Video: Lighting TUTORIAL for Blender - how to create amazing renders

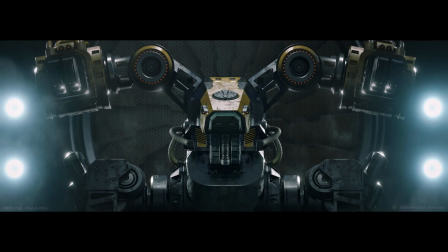0s
Hi guys, Ryu here with Narrated for Blender, and this one's gonna be about lighting in Blender. So we're going to talk about how to set up lights to make your object, you know, your model look really cool, and prepare it for a render so you can then bring it to Photoshop or whatever program and
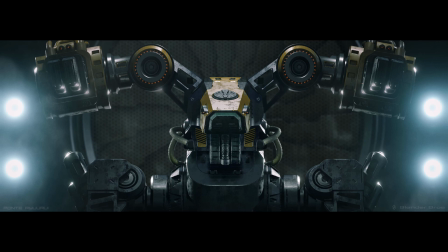19s
post-process it for your portfolio. Now lighting is exceptionally important, and the way you set it up, it's not accidental.
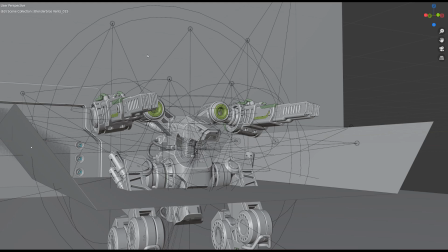27s
Every single light that you're gonna put in your scene has to have a purpose, right? So let's look at this scene.
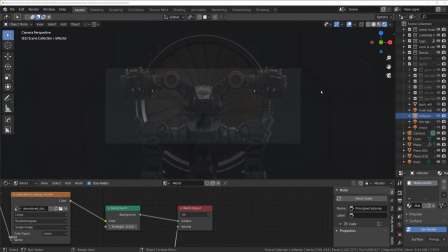33s
It's a bit complicated. There are quite a few lights in here, which you cannot see yet, but when I turn them on, you will see that we're gonna end up with a scene like this.
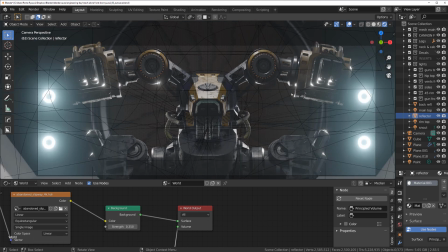43s
So now let's talk about all these lights and, you know, what they do and what was the reason behind me placing them exactly in these positions.
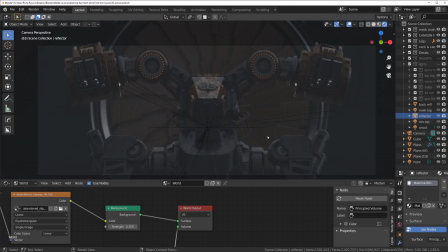52s
Before we do anything, let's talk about the setup, okay? So first of all, I got volumetrics going on in here. By the way, we are in EV. So when I go here, you can see I'm in EV.
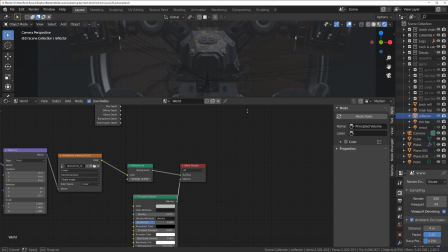62s
If I go here to the shader editor, you will see that I have my principled volume.
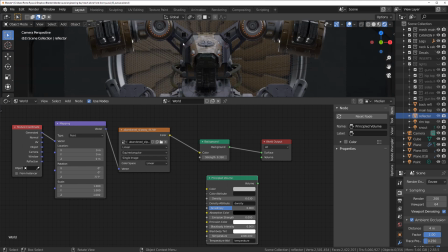70s
So if I turn it off, you can see that there is no fog in the image. Now I'm using a very mellow HDRI, and if you can see here, my HDRI is set to
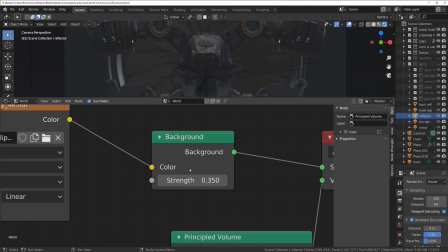85s
0.35, which is like, you know, 30% of its strength.
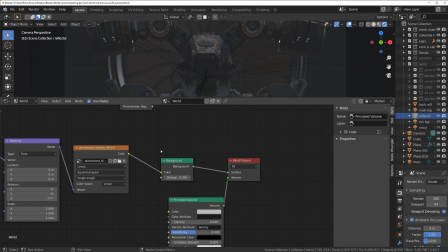88s
And the reason for it is that basically all I need is just an ambient light in a scene, but I do not need a strong light because light's gonna be created
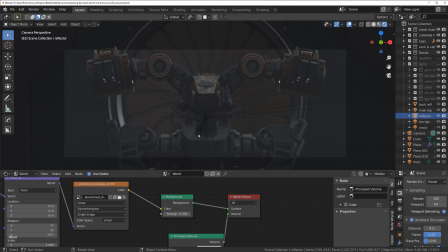101s
by Blender lights. Yeah. And now, first of all, you need to set up your HDRI.
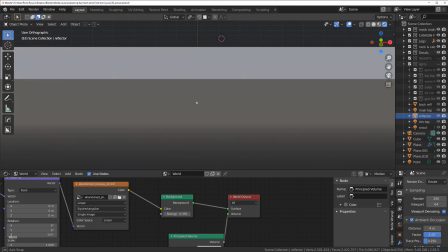106s
Now you can see that, first of all, that this image is perfectly symmetrical.
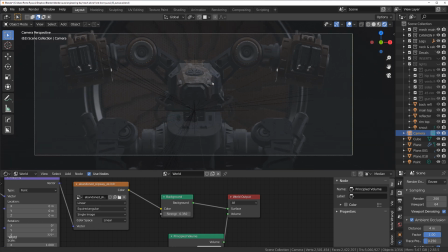114s
And that's important because, you know, in this case, for example, this highlight here is a bit stronger than the highlight in here. And I think we should just equalize it. So what we can do is simply, you know, rotate our HDR and see how we can actually make it a bit more balanced or equal.
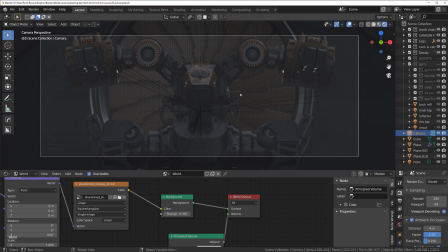132s
Well, this would do, right? This is a bit more balanced, I think. The lighting is not going to come from HDRI. HDRI just simply, what it does, it simply lifts all the darkness, because if I, you know, if I switch it off, right, all you see is just pitch black.
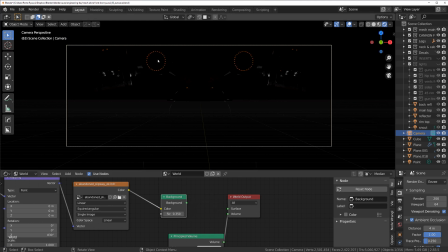147s
You see basically nothing. You only see lights from the bot, but that's about it.
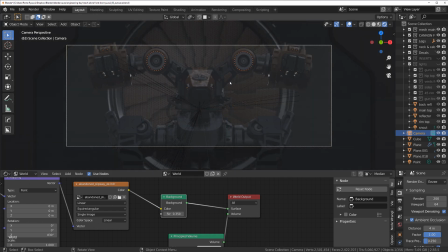153s
And, you know, this one, this is what creates the atmosphere, right? Now, compositing is also important.
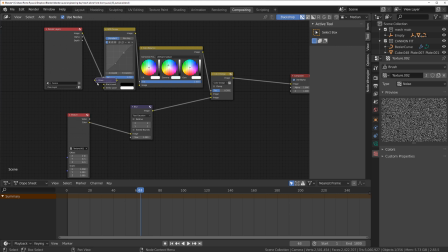161s
I have a few nodes in here. Let me just remove this glare because we don't need it.
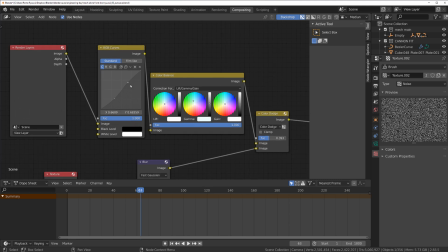165s
And I have my RGB curves, my color balance.
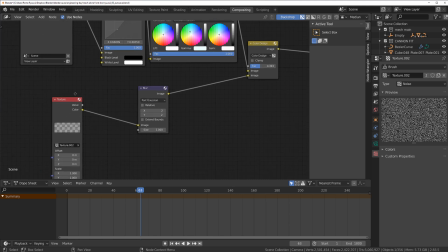172s
I got a bit of a texture here set up with blur.
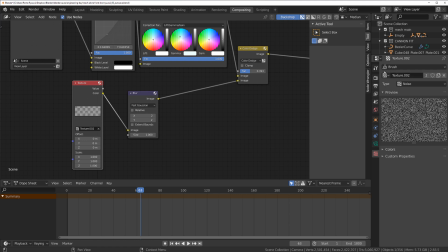175s
So I simply went to the texture here in Blender, edit texture, and edit the noise texture. Then simply edit the texture node, connect it to blur, and then connect it to
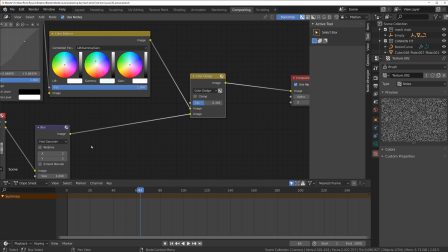189s
mix node, and set it to color dodge to create kind of like a dust in the air,
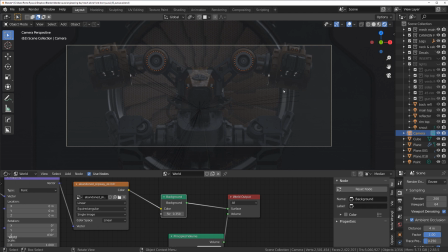198s
air particles, to make this fog a bit thicker and gives these lights something to bounce off of. Because if you create dust particles and, you know, some kind of any matter in
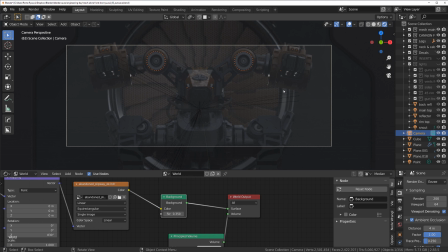213s
floating in the air and the particles in the bits, you know, the light's gonna reflect from them, right? So it's gonna create a really cool atmosphere, God rays and all this stuff, right? So that's what I went for. Now, if I turn the lights on and all my setup, you'll see how it all looks.
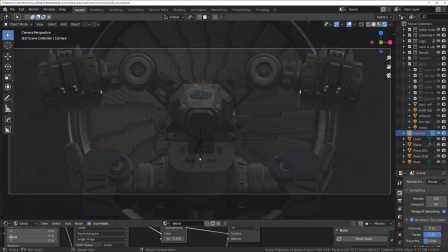229s
We can just collapse it because we're not gonna be adjusting anything over there. All we need is this window.
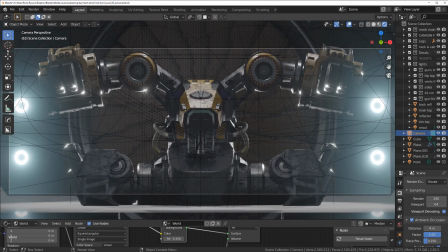233s
So when I turn all the lights on, you can see that, you know, there's a camera framing. How everything looks.